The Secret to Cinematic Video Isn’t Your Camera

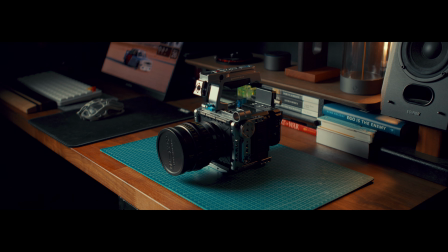The secret to shooting filmic or cinematic isn't upgrading your camera.
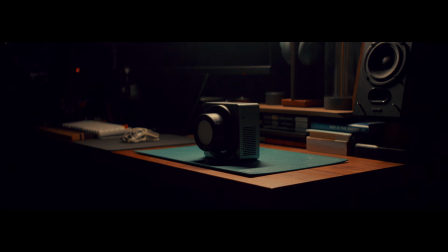It's actually upgrading this. Most of us think better videos come from better cameras.
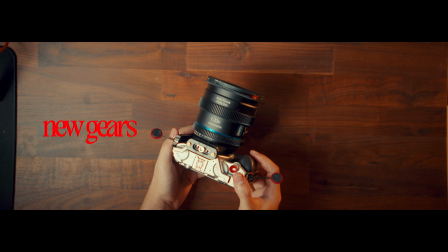New body, new lens, new gears. But I've shot good cameras that still look like it was shot on a phone.
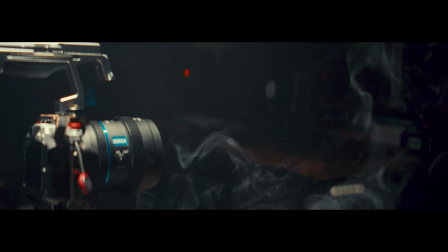You'll see later. And that's when it hit me. It was never about the camera.
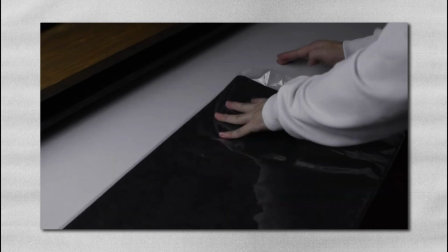The thing is, I realized this while filming for a long time. So I think this is a good time to share with you that it's not all about the cameras or the lens.
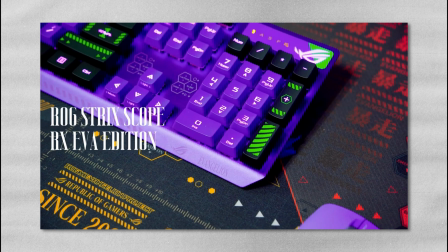People might also overlook this piece of gear which makes a big part of your image and image quality.
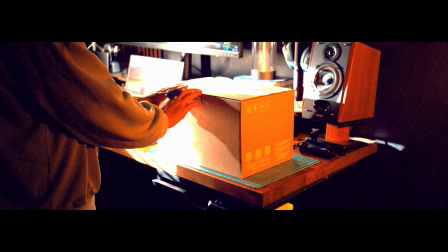So to give you a little bit of context, when I started out, I upgraded this first before upgrading my latest camera. Not because I know this already at that time, but because this is cheaper to upgrade and I don't have the budget yet to upgrade to cameras I have now.
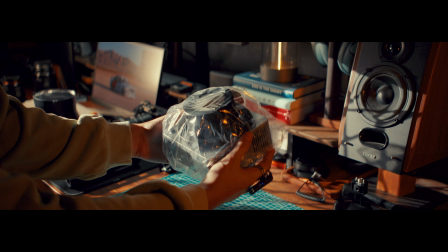And what I'm talking about is this. It's about the lighting.
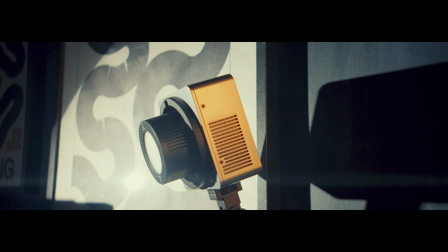This is the Neewer HB80C. A good camera without good light still looks bad.
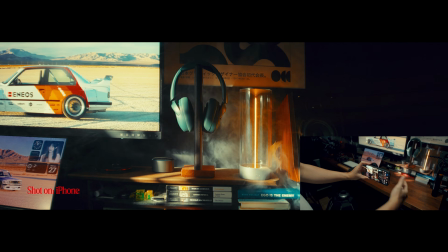This is why some shots feels like a film. Even a simple setup with intentional lighting can give you that filmic vibe or cinematic.
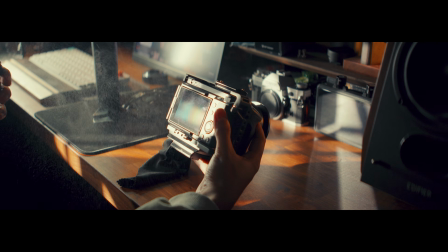When we started creating, we chased resolution, dynamic range, and codecs.
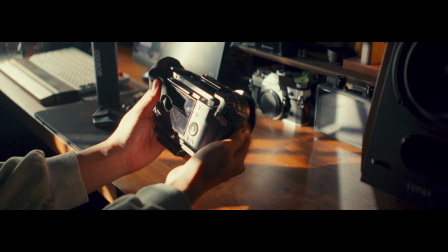But what we're really missing is shape, depth, and mood.
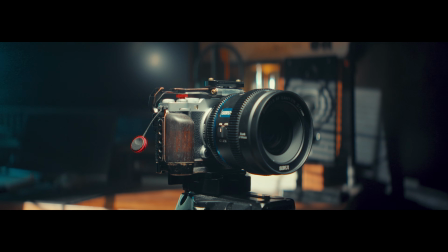And all of that comes from light. Instead of fixing shots in post, I fixed them before I hit record.
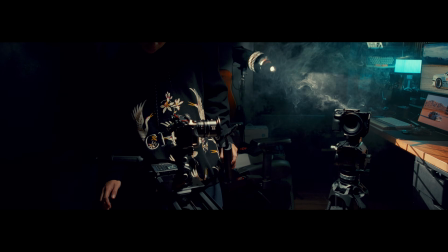In my eyes, it should already look good while filming, so when I edit it in post, I will just drag my personal power grade, or my LUTs.
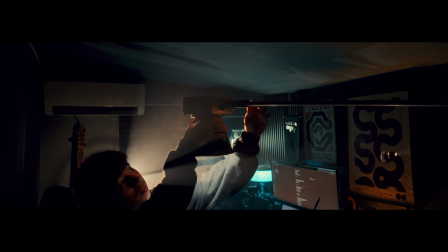So when I'm shooting, I think about where the light falls, what it reveals, and what it hides.
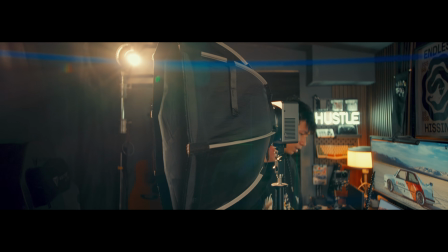That one change made my shot feel intentional. What I like about this light is how flexible it is.
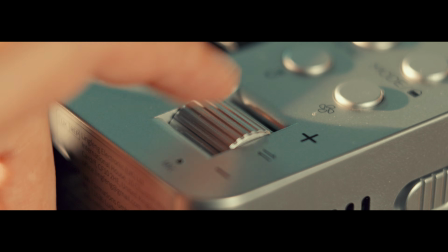Bicolor and RGB when I need mood, strong enough to shape a subject, small enough to move fast, and it fits into my workflow without slowing me down.
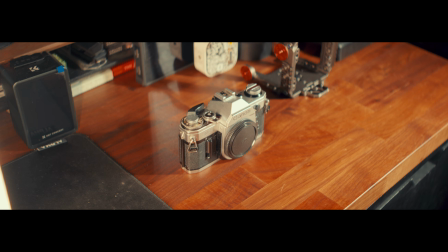Cinematic doesn't come from sharpness. It comes from contrast, from shadows, from where the light isn't.
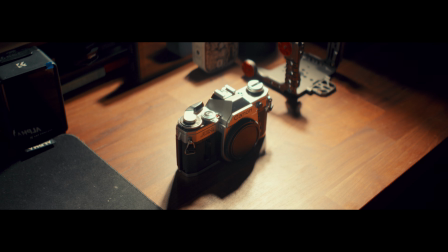Light tells the story before the subject even moves. A light from the side can create more dramatic look.
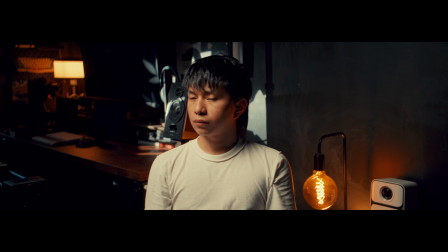A soft top light can make a scene feel calm, neutral, and very flat. And there's actually a lot of ways to shape your subject using just this tool.
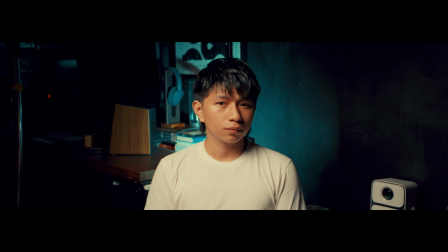You can also change the color and suddenly the emotion shifts. But it's not always light that makes the video cinematic.
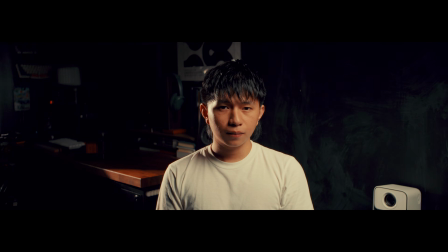It's all about composition, framing, depth, and of course, story and emotions.
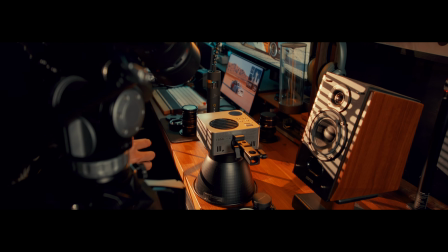So if you're looking for a light to just make things brighter, this might be overkill.
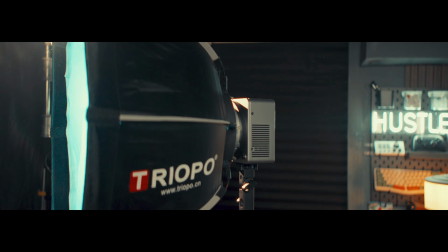But if you want control, mood, direction, and tension, there's no better option than this. You don't need to upgrade your camera to shoot cinematic. Upgrade your lights and know how to shape to the emotions or the vibe of your shoot.
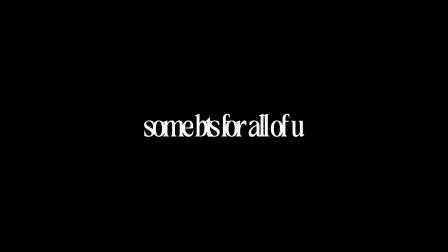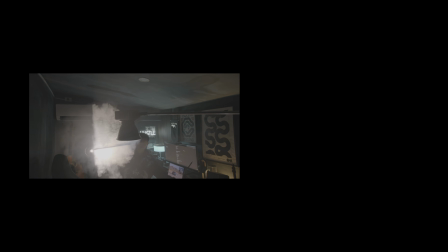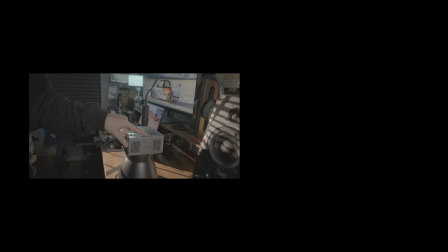Yung Latin mood spot. One.
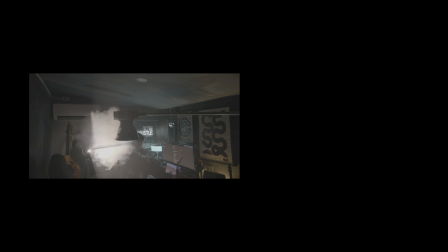Ito mga TikTok morphic. Hindi na mahalata eh. Ano? Masingit lang yung flares eh.